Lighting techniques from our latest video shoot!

Hey guys, just wanted to give you a quick update on what we're working on today. So we're here and we're filming an interview and it's for this company who's giving away 10,000 turkeys this Thanksgiving. It's this awesome thing to this to communities that really need some help. And so we're doing the interview today. I just wanted to give you a quick demo of the setup. So Dimitri here is standing in.
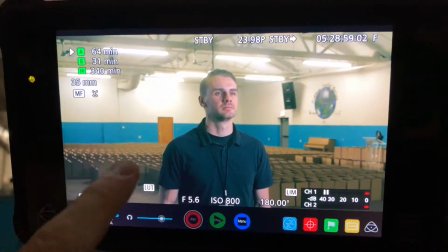This is camera A. What you see back here are all boxes that are filled with turkeys.
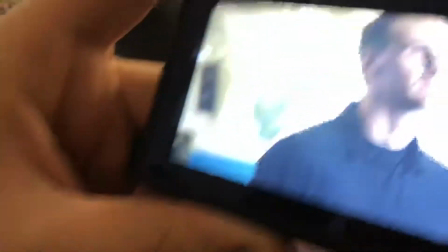I'll show you the second camera, camera B which is this shot over here. We're using a C300 Mark II and a C100 as our two cameras.
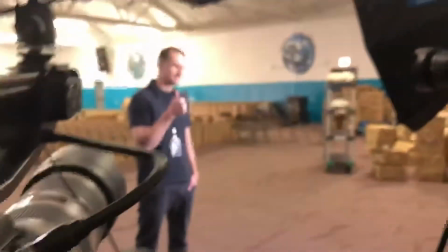Way to go Dimitri, you did it. So let me just show you the setup super quick.
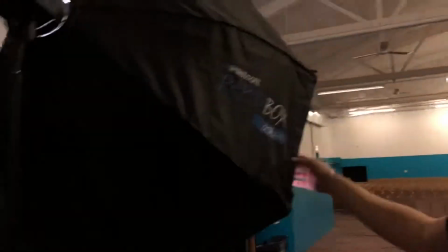So our key light is the Skylux, that's what we like to use, the biggest softbox that we have.
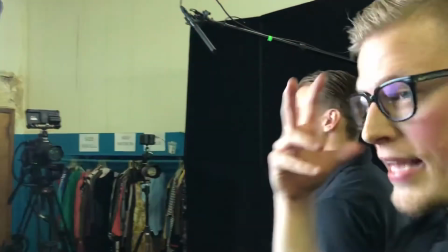We can get a nice nice look on Dimitri, we can get that pop in his eyes. You always want that little catch light as they say.
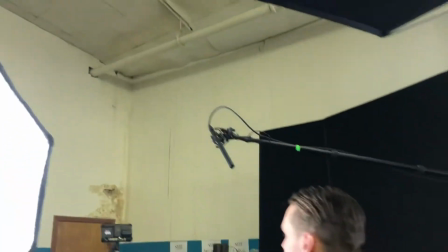Then we have our boom mic here.
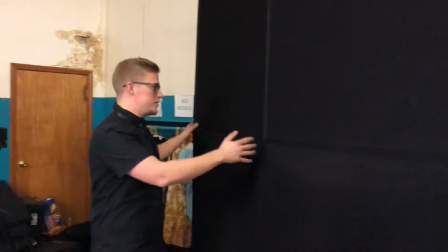These over here are negative fill so we're using these as a way to enhance the shadows to pull some of the light off of his face.
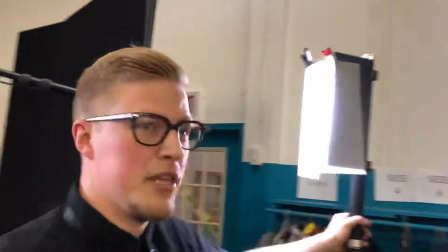That's the purpose of that. Then we have this is giving him a little bit of fill and a little bit of rim light.
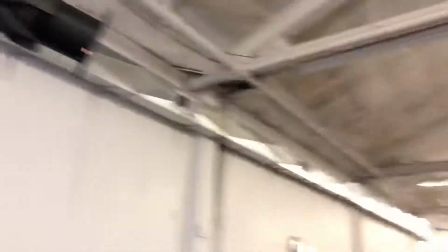Okay from here we have the source for what this is doing if you look forward we're actually giving a little bit of light on these boxes here.
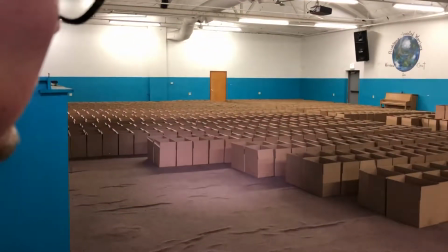They were a little dark so that's on off.
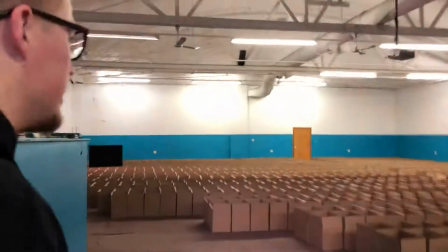You can see what we're working on there. right so follow me over here one the first thing we did when we got in here is we noticed the lights and we saw we thought how can we make this look the best it possibly can with all the lights on it was a very flat look everything looked all evenly lit which is great if you're working in here not as great if you are focused on cinematography and you want dynamics you want contrast highs and lows so we went over to the light switch played with the different combinations on what can we turn on, what can we turn off, how do we make it look more dynamic in here.
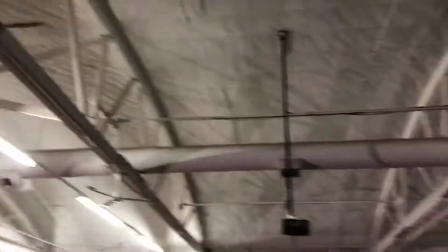So we landed on turning off this row of lights that put a nice shadow on these boxes that makes it look a lot more dynamic.
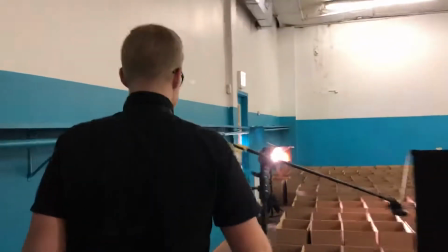And then the last light that we had is over here, and this is the Razor 7.
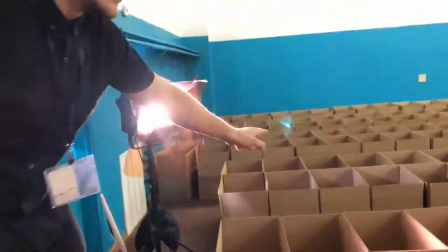What this is doing is this is casting light across
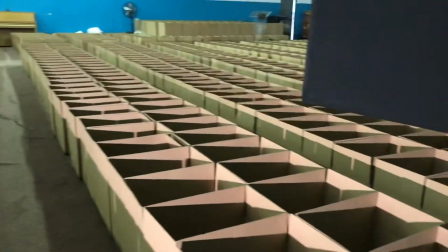the top of all these boxes see all those shadows that's gonna really highlight those and make them stand out a little bit more so let's go back down to the camera and
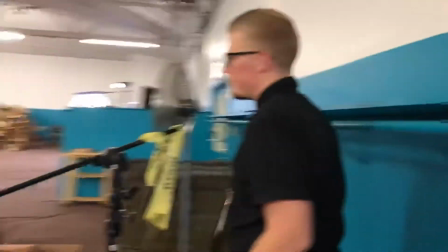I'll show you what that looks like on and off hey Dimitri
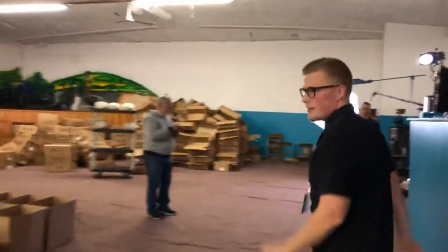why don't you go to the razor real quick and you can give me an on off for that for that particular look so follow me down here
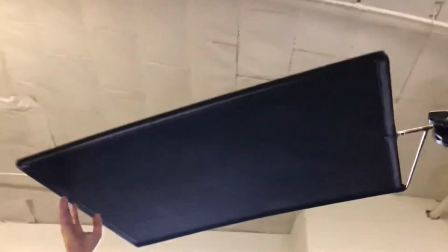the last thing is this flag here what we're doing here is we're cutting off the ceiling light,
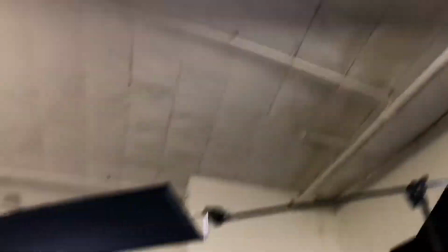which is not an ideal filming light, from lighting up the top of our talent's face.
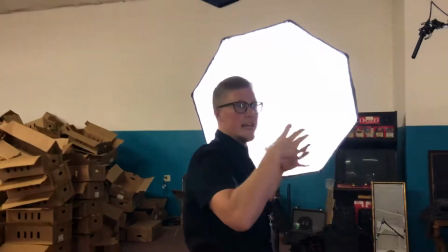We don't want to use any of those lights to light our talent. We have our own professional lights that we're gonna use for that.
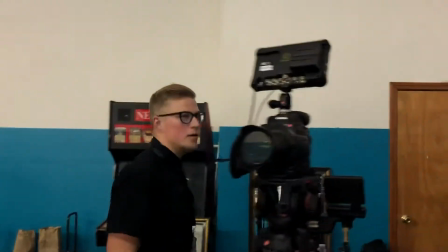We won't trust those lights. So take a look at this shot here.
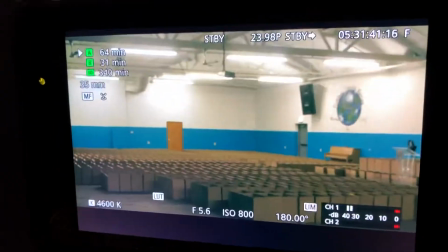So that back light, what it's doing is it's getting all these little dots on there.
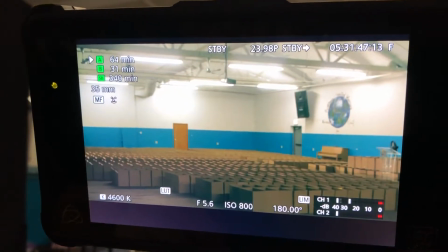So Dimitri, go ahead and turn off that razor. So you see that and then back on.
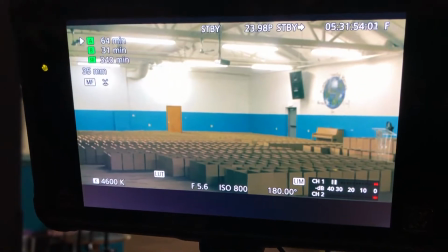So that's just giving a little bit of texture back there. It's going to give, it's going to make it look nice and clean. So anyway, hope that's helpful. Just wanted to give you guys a quick demo what we're working on today. So anyway, talk to you soon.